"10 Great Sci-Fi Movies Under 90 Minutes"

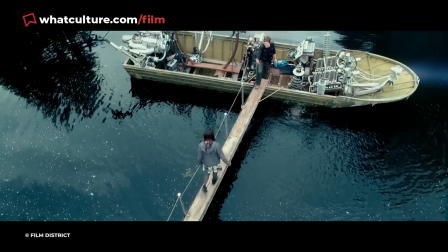4:09 As strong as the ensemble is, it's Mark Duplass who steals the show.
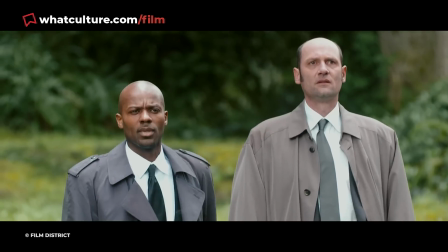4:13 Rather than playing Kenneth like a complete wacko, he acts sincere while babbling about how secret agents are tailing him, which makes his harebrained scheme all the more entertaining.
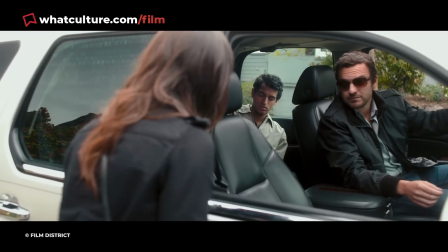4:21 Even though the climax could have been a cop-out, Safety Not Guaranteed's touching ending is certain to melt your heart.
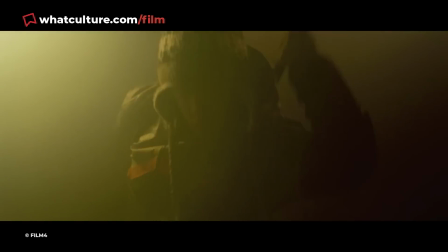4:26 Number 6. Attack the Block, 88 minutes. Before John Boyega and Jodie Whittaker became sci-fi superstars, they appeared together in Attack the Block.
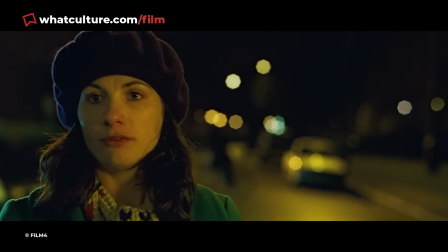4:35 This sci-fi comedy opens opens with trainee nurse Samantha being mugged by a street gang led by Moses.
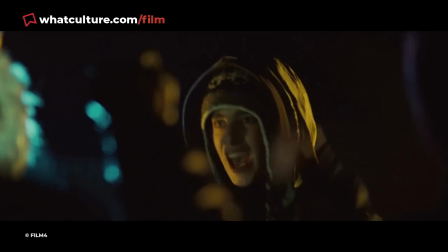4:41 After the area is invaded by aliens, Moses' gang and Samantha are forced to team up to protect the tower block they live in.
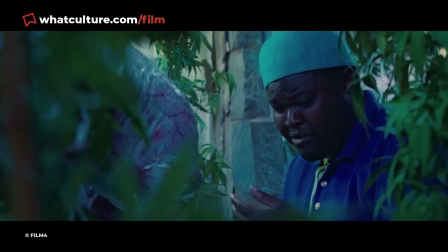4:48 Now, enemies being forced to ally against a common foe isn't a novel premise,
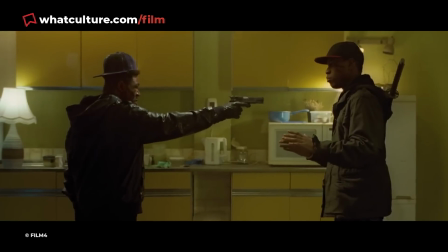4:51 but Attack the Block never feels cliche due to its tight script, surprisingly developed characters, and powerful performances.
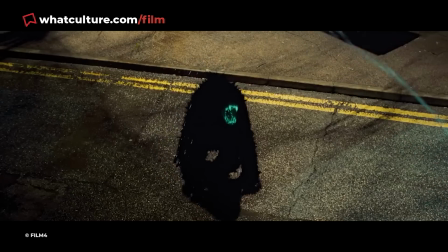4:58 At only 88 minutes, the film ensures every second counts, especially when it comes to the nail-biting action.
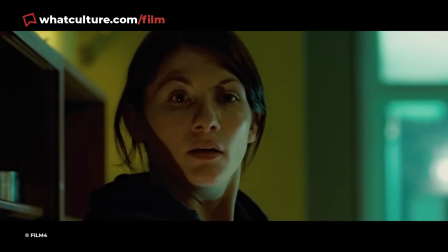5:04 The aliens themselves have a simple but unsettling design which keeps viewers on edge.
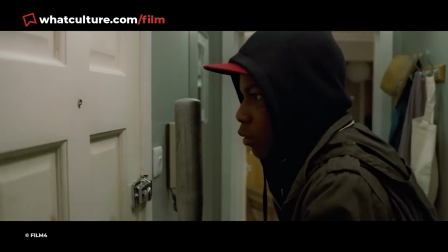5:09 Because creature features are typically filled with idiotic characters, it's refreshing to see the ensemble make sensible decisions to stay alive.
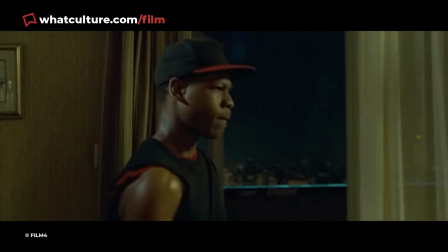5:16 Attack the Block may have bombed at the box office, but it's become such a cult hit, it's no surprise there is a sequel on the way.
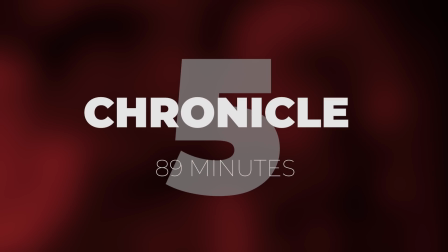5:22 Number 5. Chronicle, 89 minutes.
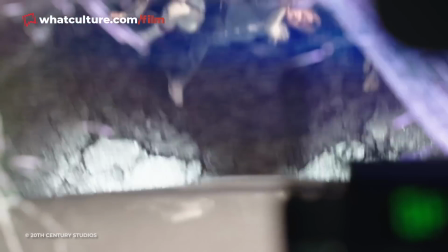5:25 Instead of having a convoluted and over-the-top plot like most superhero origin stories, Chronicle has a simple premise.
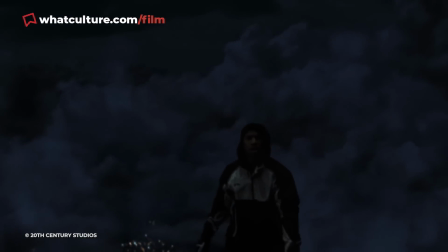5:31 3 teenagers, Andrew, Matt and Steve, are endowed with superpowers after stumbling upon an alien artifact.
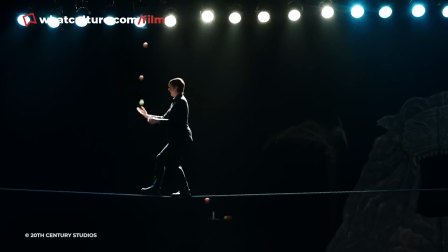5:37 At first, the trio love experimenting with their newfound abilities, but after Andrew becomes increasingly unstable, his friends are forced to stand against him.
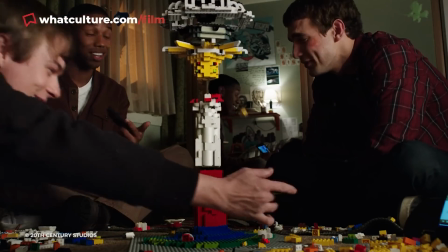5:45 It's baffling to believe the guy who made travesties like Fantastic Four and Capone is responsible for crafting one of the most creative superhero blockbusters in, well, ever.
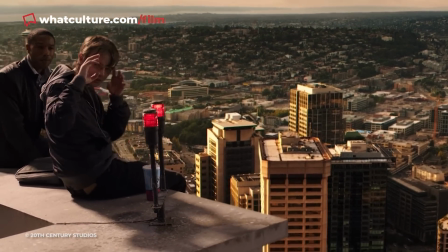5:54 There's no costumes, capes or quips. Director Josh Trank strips away all the tropes to focus on the dynamic between the 3 leads.
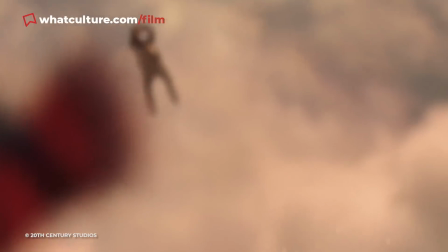6:00 Dane DeHaan and Michael B. Jordan are so charismatic you can see why Chronicle helped launch their careers.
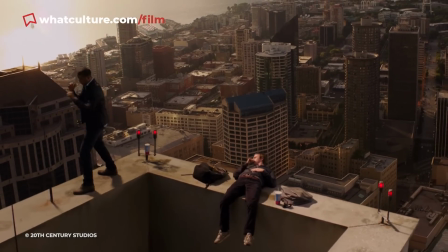6:06 By telling the story through found footage, everything feels more personal. Whether our characters are having a heart-to-heart or tearing up the city, you feel like you're in the thick of it.
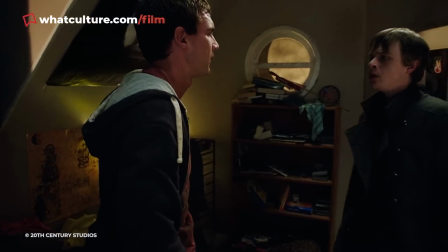6:15 If you're suffering from superhero fatigue, and who isn't nowadays, Chronicle will feel like a breath of fresh air.
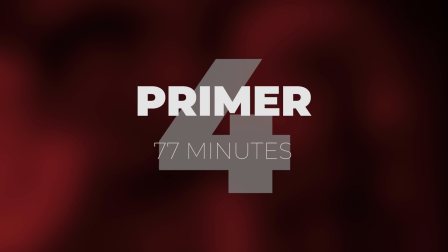6:21 Number 4. Primer, 77 minutes.
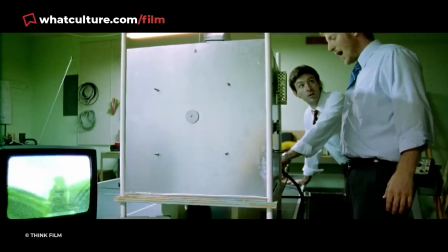6:24 With its head-wrecking narrative, unexplained paradoxes, endless timelines and its tech-heavy dialogue, it's sensible not to try and understand Primer.
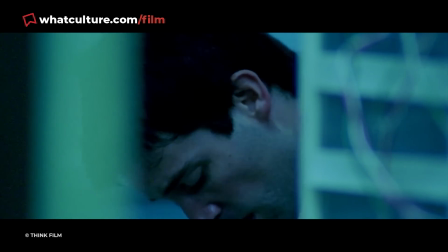6:32 This psychological indie was made to be experienced, not comprehended.
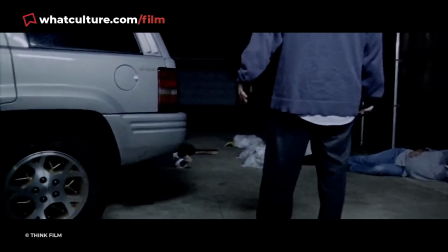6:36 The story centres around 2 engineers, Aaron and Abe, who decide to test a time machine they've accidentally created.
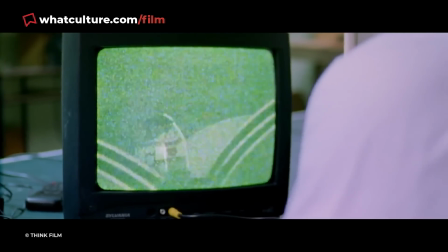6:42 Because the budget was under $10,000, Primer has none of the flashy effects you'd expect from a blockbuster.
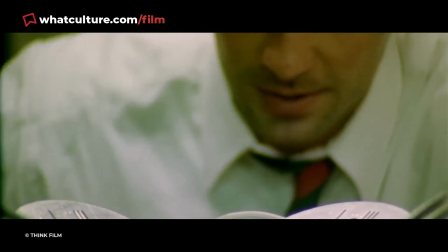6:48 Despite being made for peanuts, Shane Carruth's directorial debut is more thought-provoking than a dozen $200 million sci-fi epics put together.
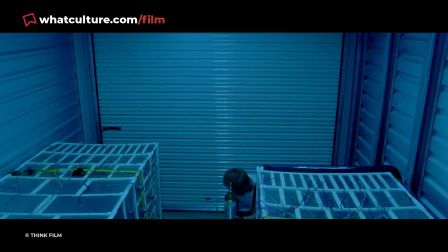6:56 Its minimalism benefits the film since the lack of CGI and sprawling set pieces don't distract viewers when they're trying to figure out what the hell is going on.
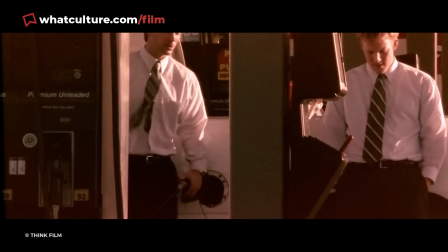7:04 Primer is so dense it's easy to assume the plot is pure gibberish. Only by watching it 3 or 4 times or even more will you start to scratch the surface.
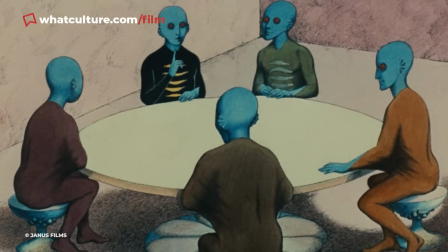7:13 Number 3. Fantastic Planet, 72 minutes. Fantastic Planet takes place on the world of Yam, which is inhabited by colossal giants called Draags.
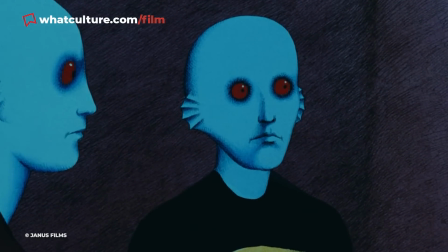7:22 Years ago, the Draags transported Oms, humans, to their world to serve as pets.
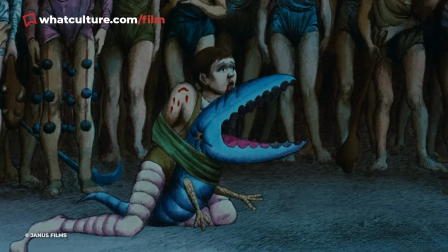7:27 After an Om called Tur escapes from his owners, he encounters a nomadic tribe of Oms in the wild.
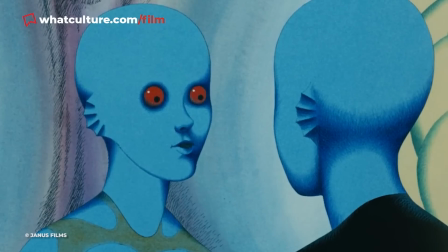7:32 Tired of their oppressor's tyranny, the tribe prepared to revolt against the Draags.
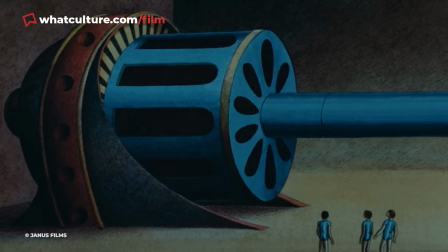7:37 Because of the psychedelic and dated animation, it's understandable why you might think Fantastic Planet isn't your cup of tea,
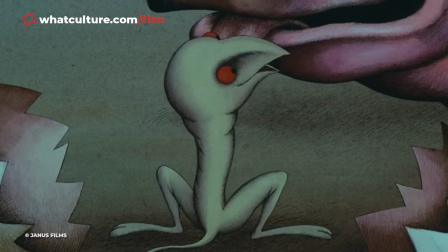7:43 but if you watch it for a couple of minutes, you should be gripped by its touching and deeply harrowing message.
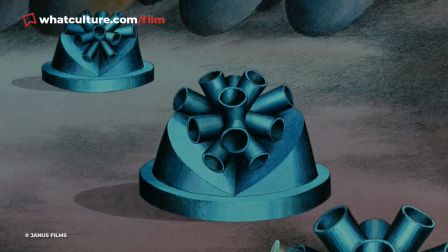7:48 Although the subtext of animal rights and racism is impossible to miss, the film balances its themes perfectly, never throwing it in your face.
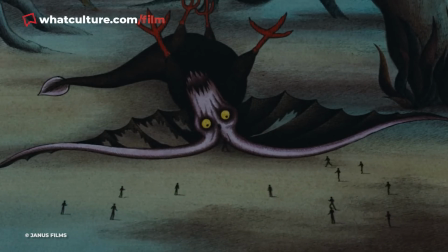7:55 Rather than showing hatred towards the Oms, the Draags look at them with indifference or mild amusement, which somehow feels more cutting.
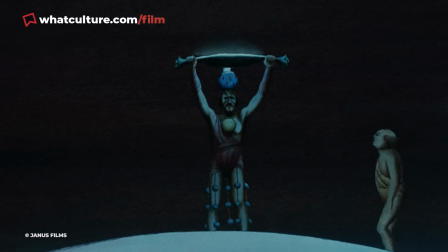8:01 Simplistic animation benefits the film since the Draags' minimal movements and blank stares keeps you unnerved even when they act polite.
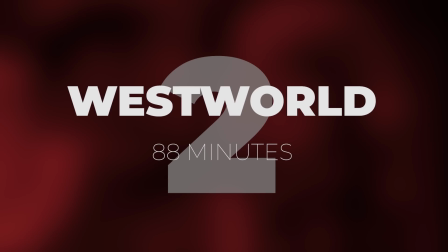8:09 Number 2. Westworld, 88 minutes.
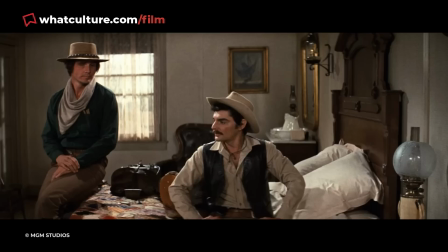8:12 If you are a fan or were ever a fan of the Westworld TV series, it's high time you track down the film which inspired it.